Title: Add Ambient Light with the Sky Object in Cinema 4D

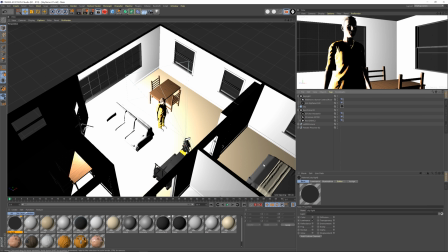[8:07]
And I think that this is a good cheat, even for like the through the camera render, like through here. Even though there's no roof in this scene, so maybe I'll adjust the shot so it's like we don't actually see the roof here, so I'm gonna tilt down.
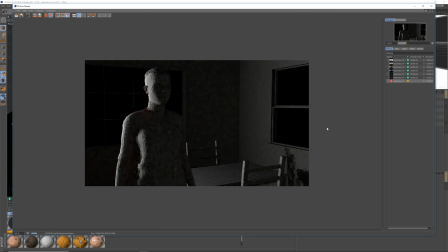[8:21]
Even if we were to do it through the camera, I think that cheating in this little bit of ambient light is actually okay.
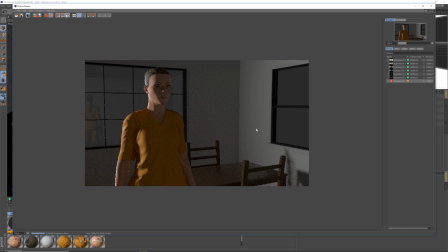[8:28]
This might be a little bit too much, so I'll just turn it down a tiny bit. So what is this?
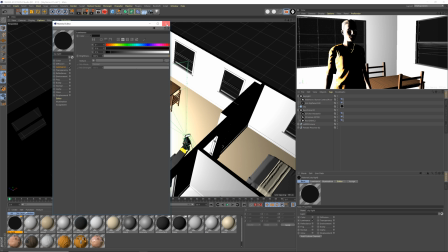[8:34]
So we're at 17. I think something like 8 is a pretty good cheat. It's just so that everything isn't pure black.
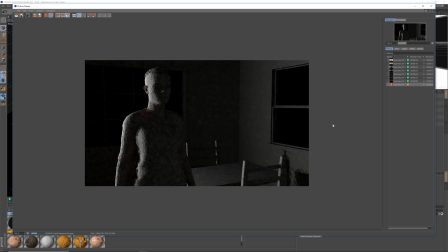[8:40]
It adds a little bit of natural ambient light into the scene. And again, because of the shape of it, it's pretty much shadowless.
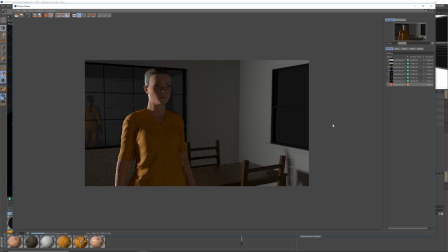[8:48]
So I think this is an okay cheat if you want to light simply and add just a little bit of fill overall for the scene. So that pretty much wraps it up for this video. That is the sky object. I definitely recommend you use it on almost every scene. Unless you have very, very controlled lighting needs, I think that it's nice to always have like a base ambient exposure,
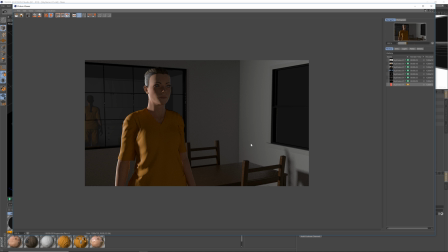[9:07]
and there's no better way to do that than with the sky object with global illumination turned on.
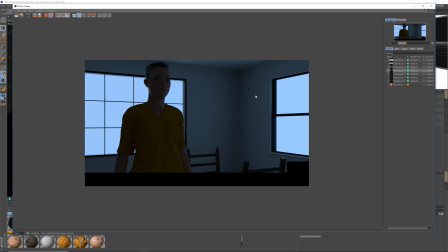[9:12]
See, look how nice this looks now. Just a little bit of fill light. And you can also use it to come through the windows or just make rendering really fast and easy.
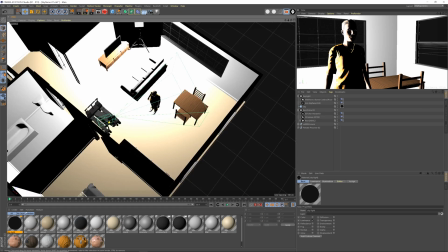[9:21]
It's a very fast way to do things. So that is going to wrap it up for this video. Let me know in the comments below if you have any questions about it or about rendering in general.
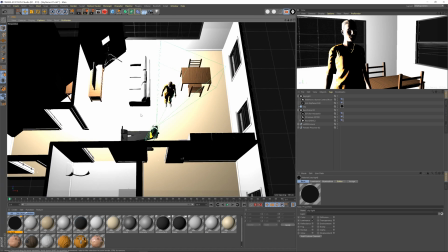[9:30]
I really, really want to be making more videos for this channel, so give the video a like if you want to see more Cine Designer tutorials.
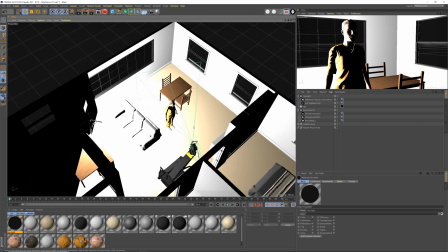[9:35]
I'm going to anyway,
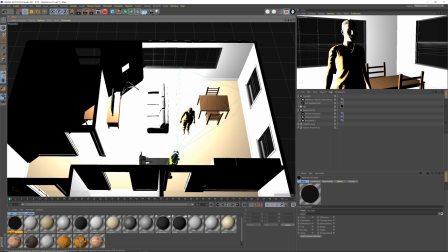[9:37]
especially on Redshift and just more things, materials and 3D scanning and all this stuff that I've been experimenting on and learning myself.
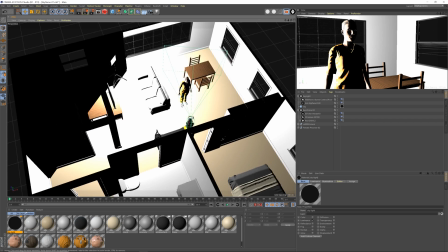[9:45]
I'm going to start sharing that very soon on this channel and the main channel. So until next time, you guys get out there and plan better, shoot better.